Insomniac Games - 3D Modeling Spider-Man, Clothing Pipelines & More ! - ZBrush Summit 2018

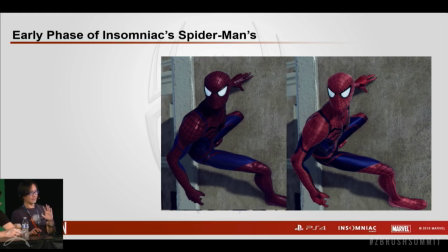244s
He's, of course, the body type is different, and he's a lot more slim because, you know, Spider-Man, just for him swinging around the city, he just needs to be athletic and slim. And, you know, it looks just better this way.
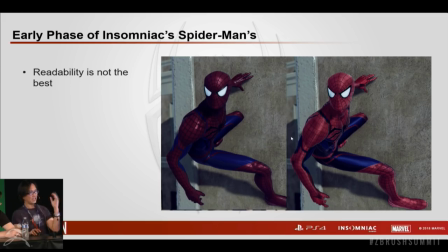260s
But already we're kind of identifying problems like, you know, the color combination seems to be a little bit, it's a little harder to read him in darker areas. And, you know, he's not popping as much as we want it. And also the leg design doesn't seem to fit a 20-year-old,
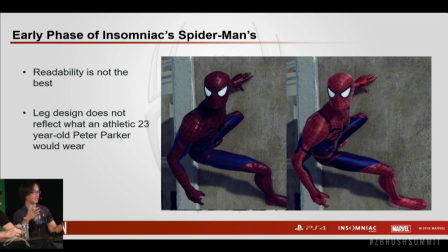279s
a 23-year-old athletic Peter Parker would wear. It doesn't seem to jive well. And the other interesting point is, if you look at the upper leg, this one right here,
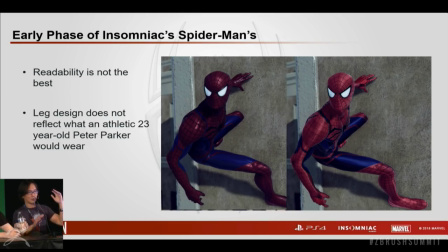292s
it's already demonstrating how we need something like blend shapes, extensive use of blend shapes on this game, because the tubiness of this video game-y looking look look is not acceptable for next-gen or for current-gen title.
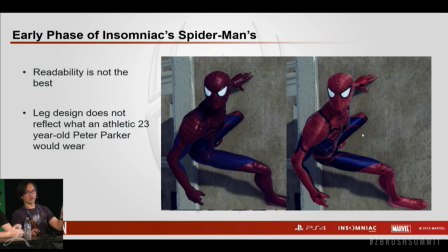311s
So this is the early demonstrations of how we identified problems already.
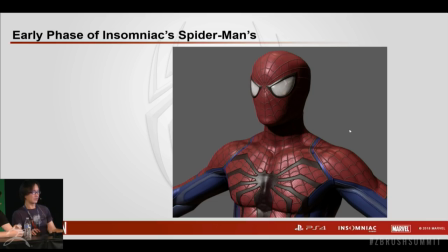316s
And then we set out to kind of solve them. This is a closer look of the in-game version, early in-game version. So you can kind of tell that it's quite noisy, especially around this area.
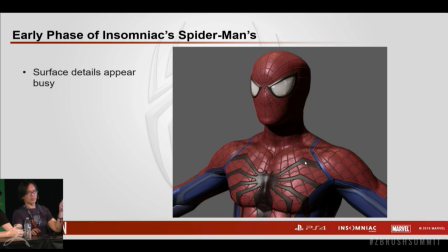333s
Just because the hexagon and also the webbing, the density, they're just kind of fighting a little bit. So for, this is like all the design questions that we have to answer when it comes to designing a character, especially Spider-Man, he needs to be just right.
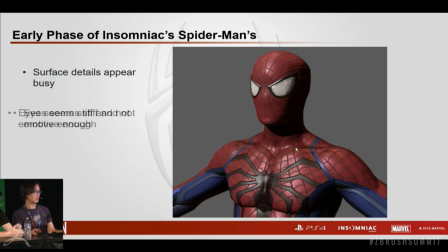349s
So the problem is like density, readability, and also fairly early on, animators already starting to pinpoint problems like how we need emotions in
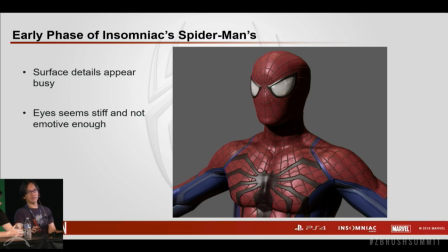362s
the characters and the eyes are just not emotive enough, so there's another set of problems that we have to address when it comes to designing him. So we can't just always stretch the frames because it doesn't really fit into our universe
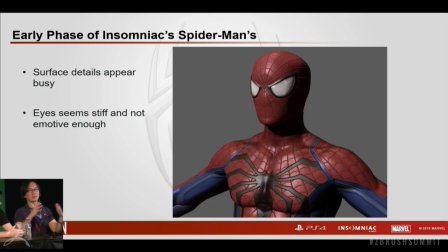378s
because we just make him look... You can do it a little bit, but if it's constantly doing that just for emotion, it's a little bit too much. So that's another question that comes up.
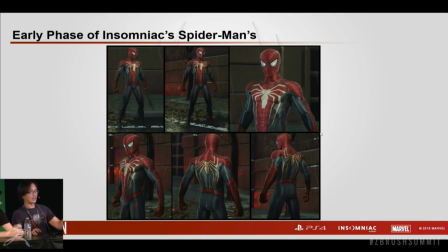390s
So through a few passes, you can see now we sort of refined the leg a little bit. It's a little closer to what we wanted, but it's not quite there yet. And the protective materials through the narrative development,
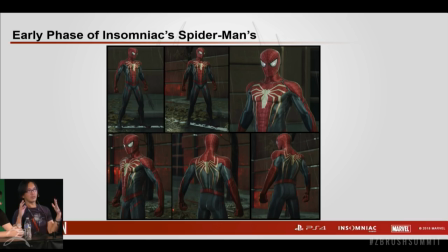408s
we decided to kind of give him sort of this carbon fiber, futuristic carbon fiber material that's just going to be put on you know the the vital area which is the chest in the back to kind of protect him from attacks and and later on
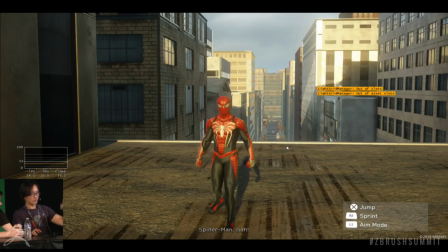427s
after a few more passes we sort of unified it and we starting to put this protective materials on the gauntlet so it's all the protective harder material is one unified white and
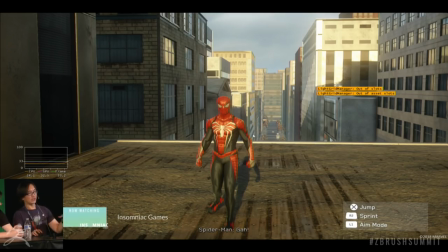442s
you know the cut lines and the red part is the the material that's a little bit more flexible but so thicker and the blue part is the the the flexible material where for articulations and all that you know
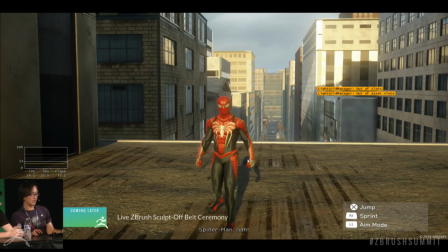456s
will come come from so we decided to kind of this is the final design and And the colors,
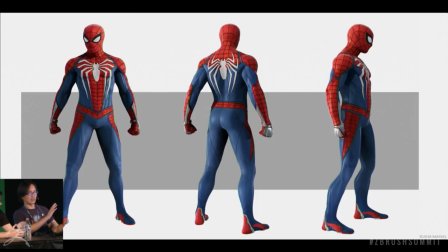463s
you know, of course, the balance and the toning and just kind of bring him
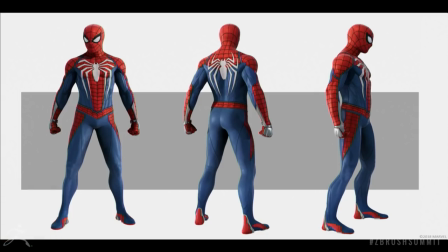468s
to the world and for him to be read easily and identify easily during, like, different environments. So this is the version we have right now. Yeah. It took, I think, quite a while, almost like two years, I think, to get this.